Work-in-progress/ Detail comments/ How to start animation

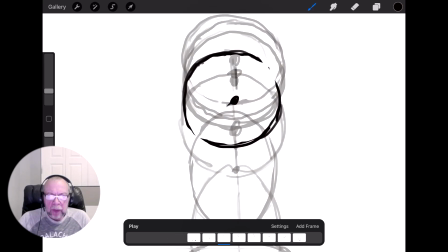502s
Anyway, so now the next step, very important step, it's
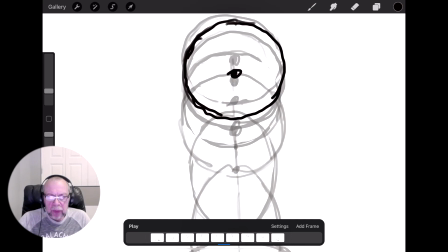512s
clean it up. Clean it up, clean lines.
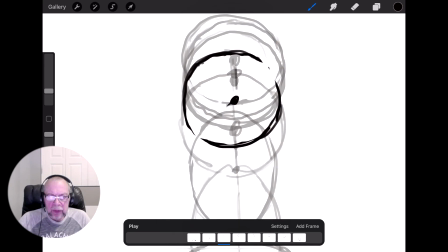517s
But always remember that it's not the circle, it's a ball.
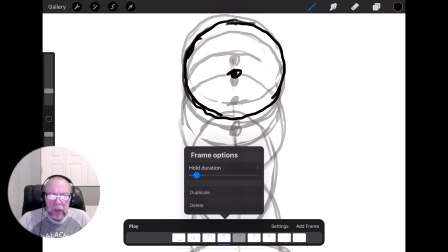524s
When I even put single line, I still supposed to remember.
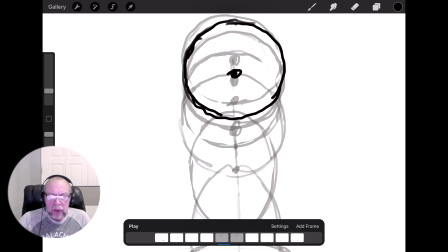532s
Yeah, in the same time, I try to adjust timing, some
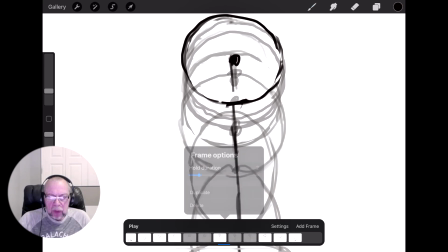541s
positions, make it 2 frames instead of 1,
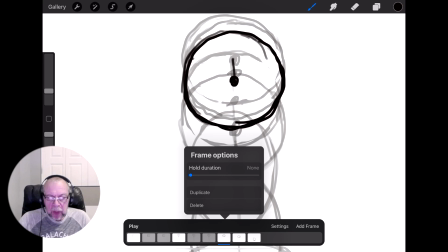547s
which is slow it down. This is positions on the top, needs to be more time,
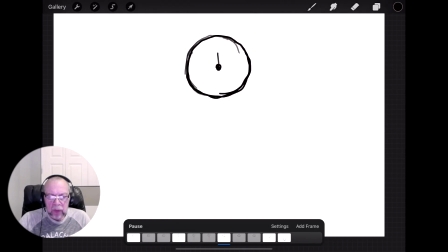560s
you'll see this is will be more how's it called, jump heavier, in weight.
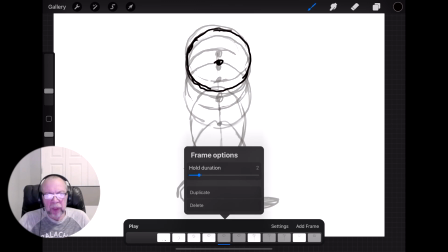575s
It gives feelings of weight, very important thing. That's timing.
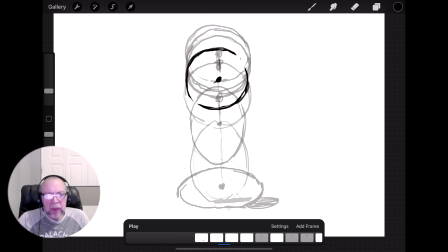581s
But timing and spacing all the time is really, I'll say, always work together like a pair. 2 bricks, very important bricks, spacing, timing. Yeah, I try to
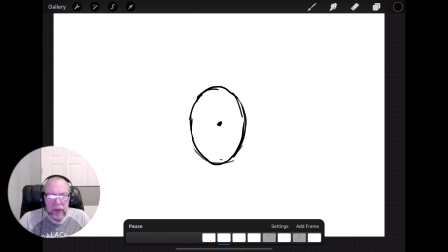600s
I try to adjust timing. It feels a bit too much on the top now. It looks like too much, and
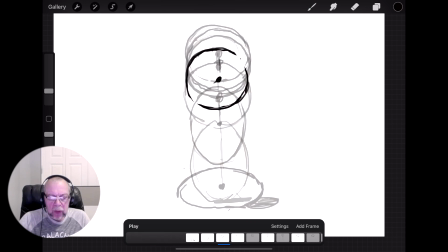616s
probably here, I start working with a small part on the ground.
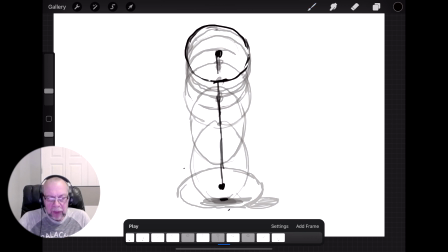631s
You draw, not you on the guy. I draw. Yeah, I draw the shadow to show the distance from the ball to the ground.
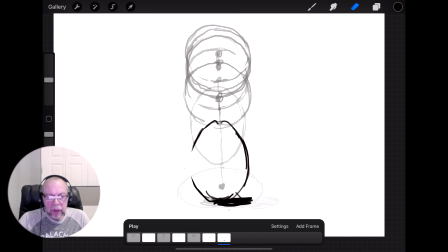645s
Shadows, getting bigger when the ball is closer to the ground. So, final adjustment.
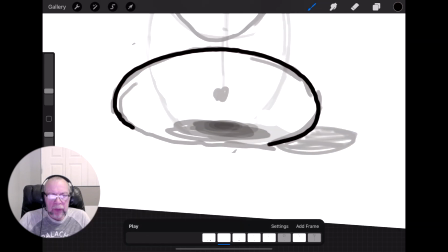660s
Now easy part, just very quick.
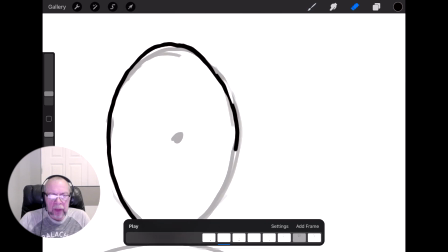666s
Show you how to clean it up. I clean it up.
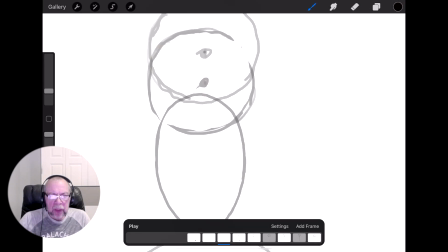673s
My stuff. Try to keep the line very roundish and
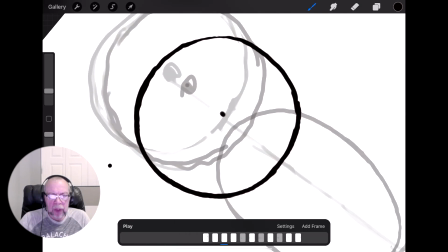679s
the same thickness all around this ball.
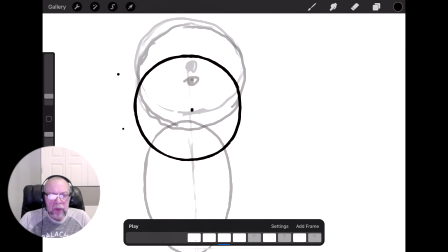685s
Think like a ball again. Think about center of line, center of weight.
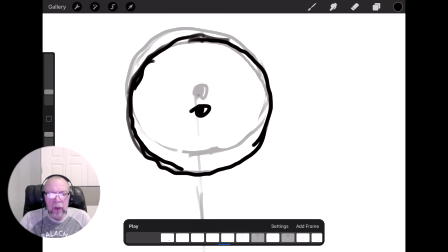692s
I'm sorry, center of weight. Very important too.
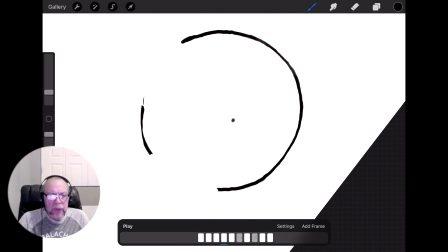697s
Fix it that some curves, which is not really roundish.
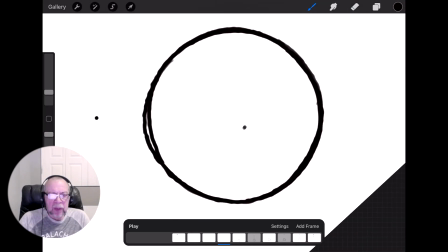705s
Fix it. But at the same time, try to keep that
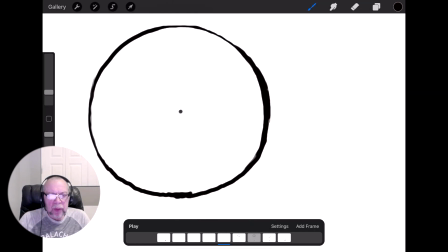716s
in the same amount of mass like I said before,
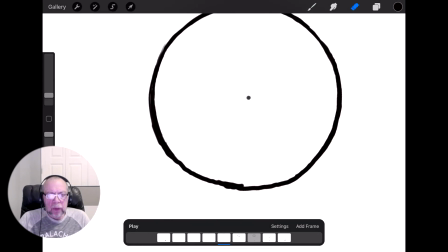722s
and can do this very precise
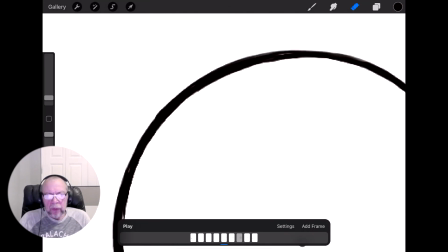732s
edges when I will put the color on the top of this.
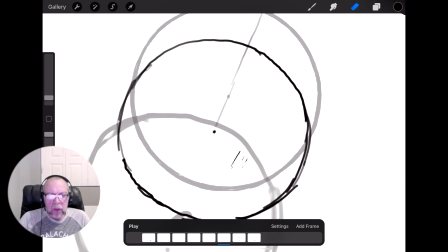738s
So, and yeah, continue to do this.
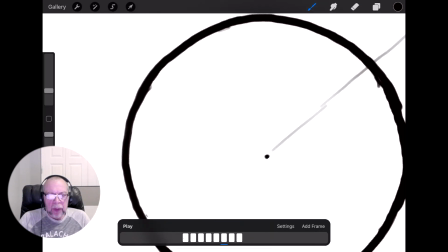744s
It's actually, it takes time, but speed it up a bit.
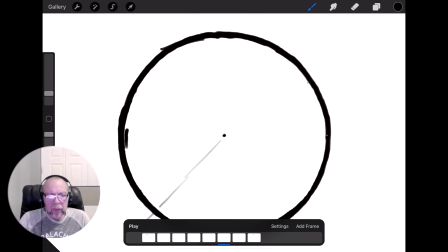750s
Yeah, takes time, but you need to be very patient.
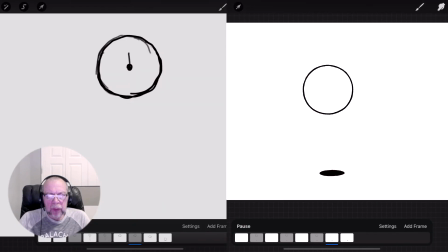757s
And you see this now, what we had before and what we have now.
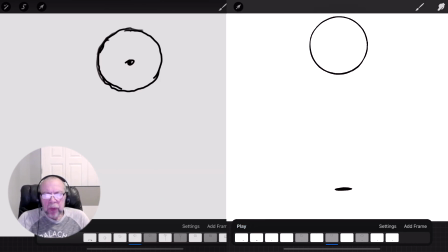763s
So, but so important thing, when you add on the top of this, when you add the color,
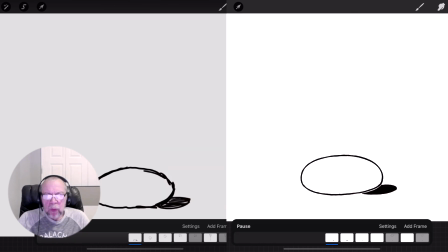774s
color will give you more weight. And I just,
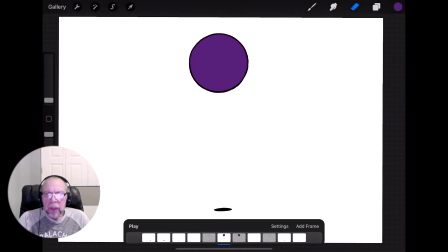781s
click on the color,
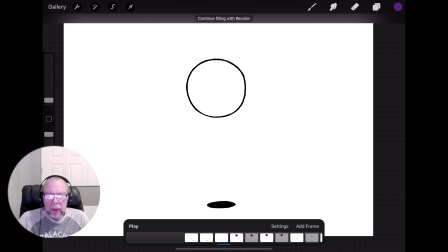786s
drag into this ball, you see, very easy, very simple.
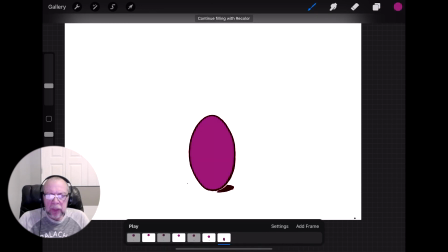795s
Change the color, this color is probably too dark. Yes, and you see now it's final animation.
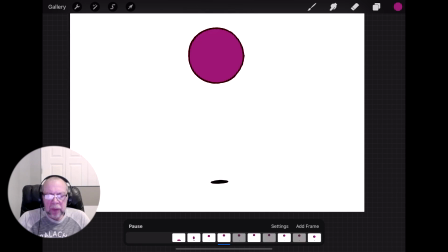804s
Very simple, but simple, it's very important to understand that
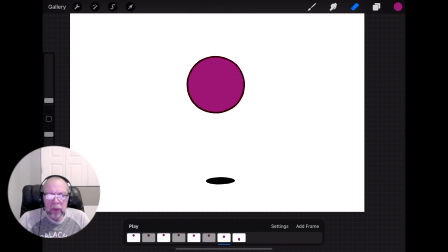810s
I always use the principles of the ball in all my animation to feel the weight in all.
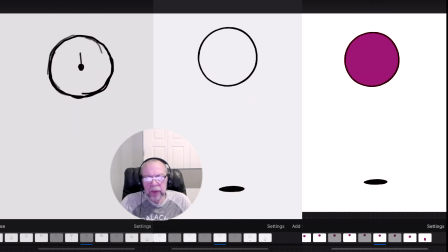818s
Actually, gold era animators always remember that, always do this,
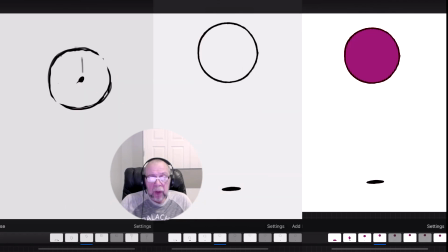827s
always use this principle, which is really amazing and amazing to find that principle.
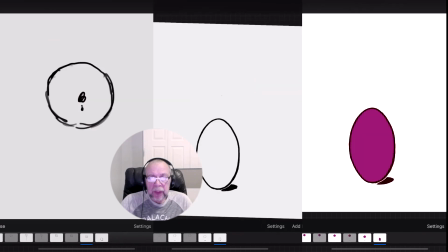836s
Yep, that's basically it. And this is 3 stages.
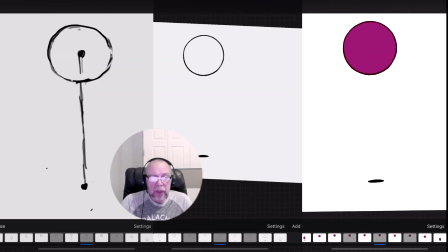842s
You see, first is very rough, very rough.
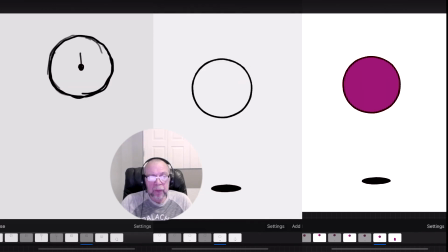846s
You can see the difference between first drawings. Second one is cleaned up.
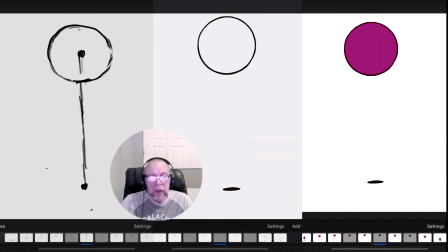852s
It's way cleaner.
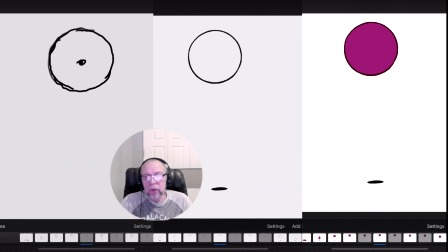855s
So in the last one, you see the ball clean up, and after
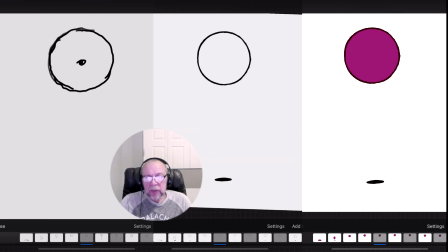863s
put the color in this. So some adjustment, color, try to feel it.
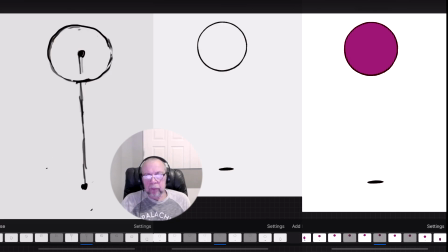871s
But like I said, it's important thing to remember, keep the ball size very convenient,
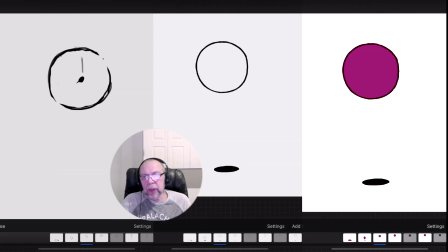881s
very easy to read on the screen, and good enough for that
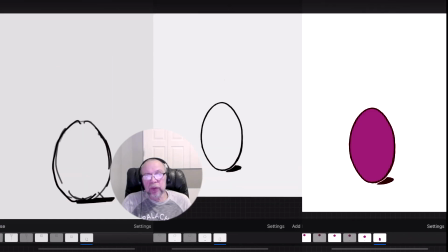890s
particular movement. It's very important. When you start it, when you start your animation,
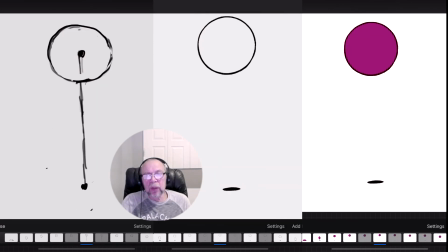896s
you're supposed to imagine what you will do and what the final will be
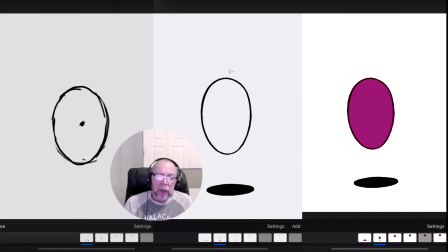904s
in your animation. That's basically it. That's the point.
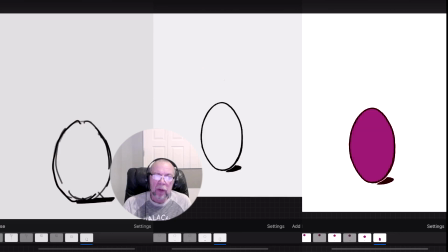909s
That's the how I do this animation. First, second, and third stages I show you today.